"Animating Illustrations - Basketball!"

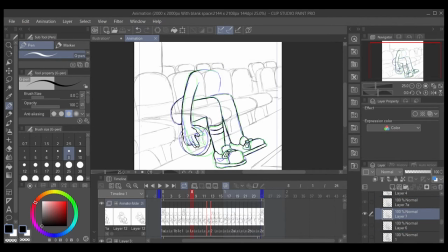It just makes it so much easier to have it loop seamlessly. So what you can see I'm doing right now is I am
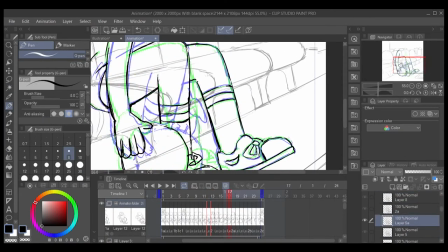drawing in the details, and I'm just shifting it around that sock you see there.
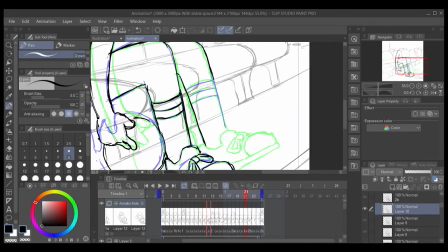Yeah, that I'm just constantly moving it.
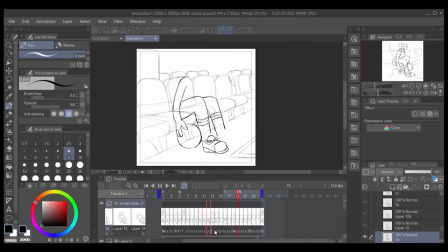You'll see it more later on, but I'm just shifting it up and down the leg, left and right,
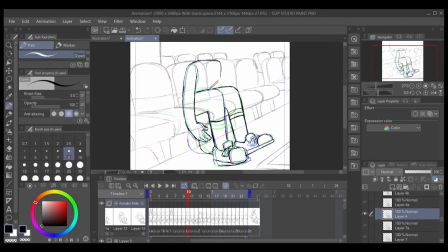changing the perspective on it, and it's just so that as the animation moves, the socks look like they're actually in the same spot. Because, you know, it's really easy to have the consistency fall apart.
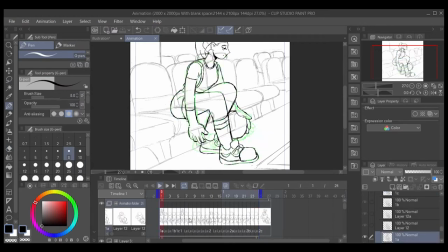Beyond that, as the ball's bouncing around, when the foreground leg kind of hides behind the ball,
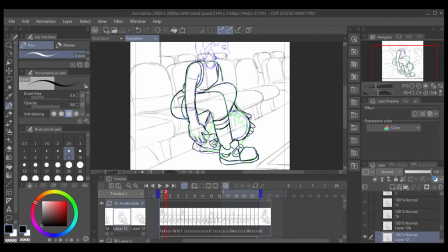I don't know if you can see it, but there's some funky frames in there. I mean, but that's the beauty of animation. Unless if you really stop on that frame, you won't notice that broken ankle.
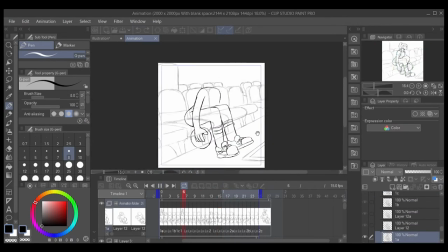But it's there, and I did it so that it can clear the floor and the ball,
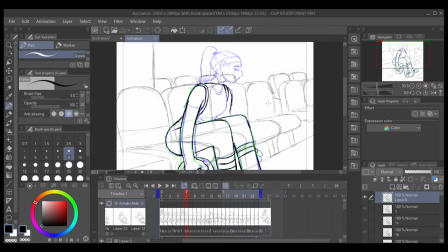even though it kind of doesn't really work that well with that leg, that knee joint.
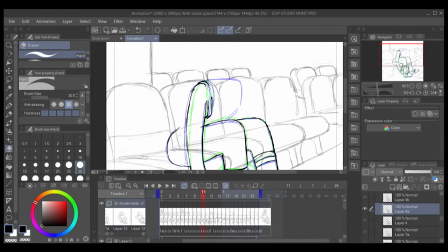Like, it physically can't bend that far, but, you know, with a little bit of cheating and breaking bones,
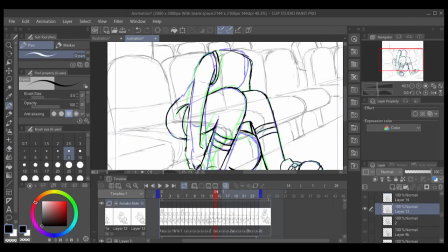I got it to go around, and I think it's pretty hard to notice it.
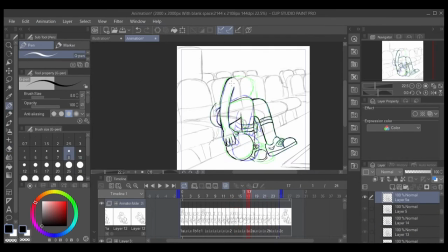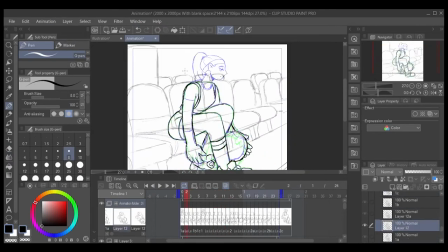So right now I'm animating
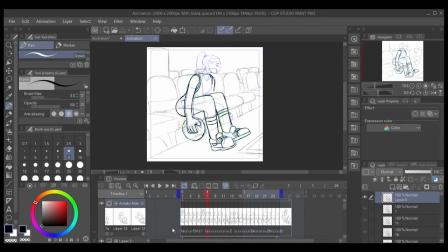the shoulder movements and stuff, and I'm having a bit of trouble because I'm trying to decide how the arm is.
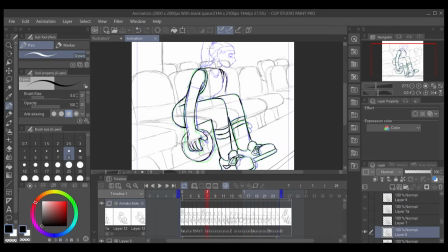As I'm doing my fake little dribbles acting out the character's movements, I was contemplating if my shoulder dips down to catch the ball, or does it dip down to send the ball off?
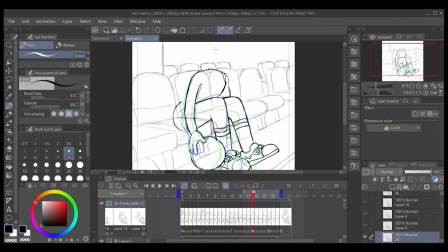Which, I was trying both in this recording. I tried it dipping down and then dipping up, and that's why you see me just here struggling a bit. I was trying to see which one just looks better,
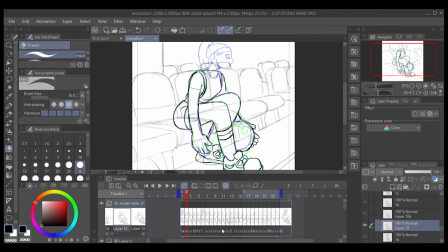and I ended up deciding that it makes a bit more sense to dip down when catching the ball.
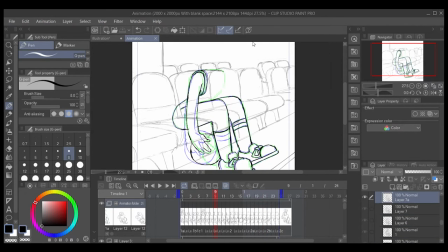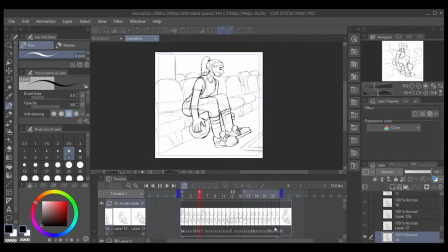As you're animating, just always remember to scrub. Just keep on scrubbing up and down that animation.
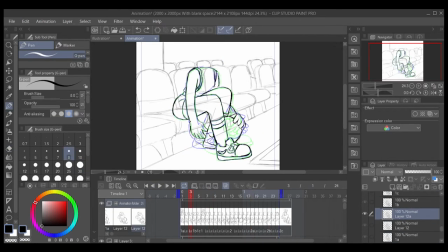You really gotta see how everything lines up. If you don't move up and down the animation enough, it's really easy to just lose sight of the position of things.
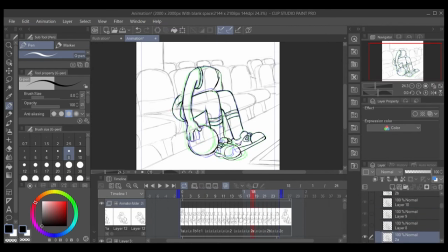So that's also why I like to work with individual elements one at a time. Like, I just do the cuff, just the cuff, and I go through and do all the cuffs. And that's so that it's a lot easier to keep track of where this cuff is.
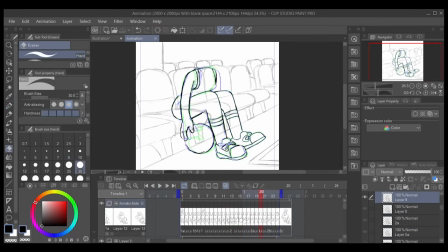And I've already decided where the shoulder is going to be, so it's just the cuff, right?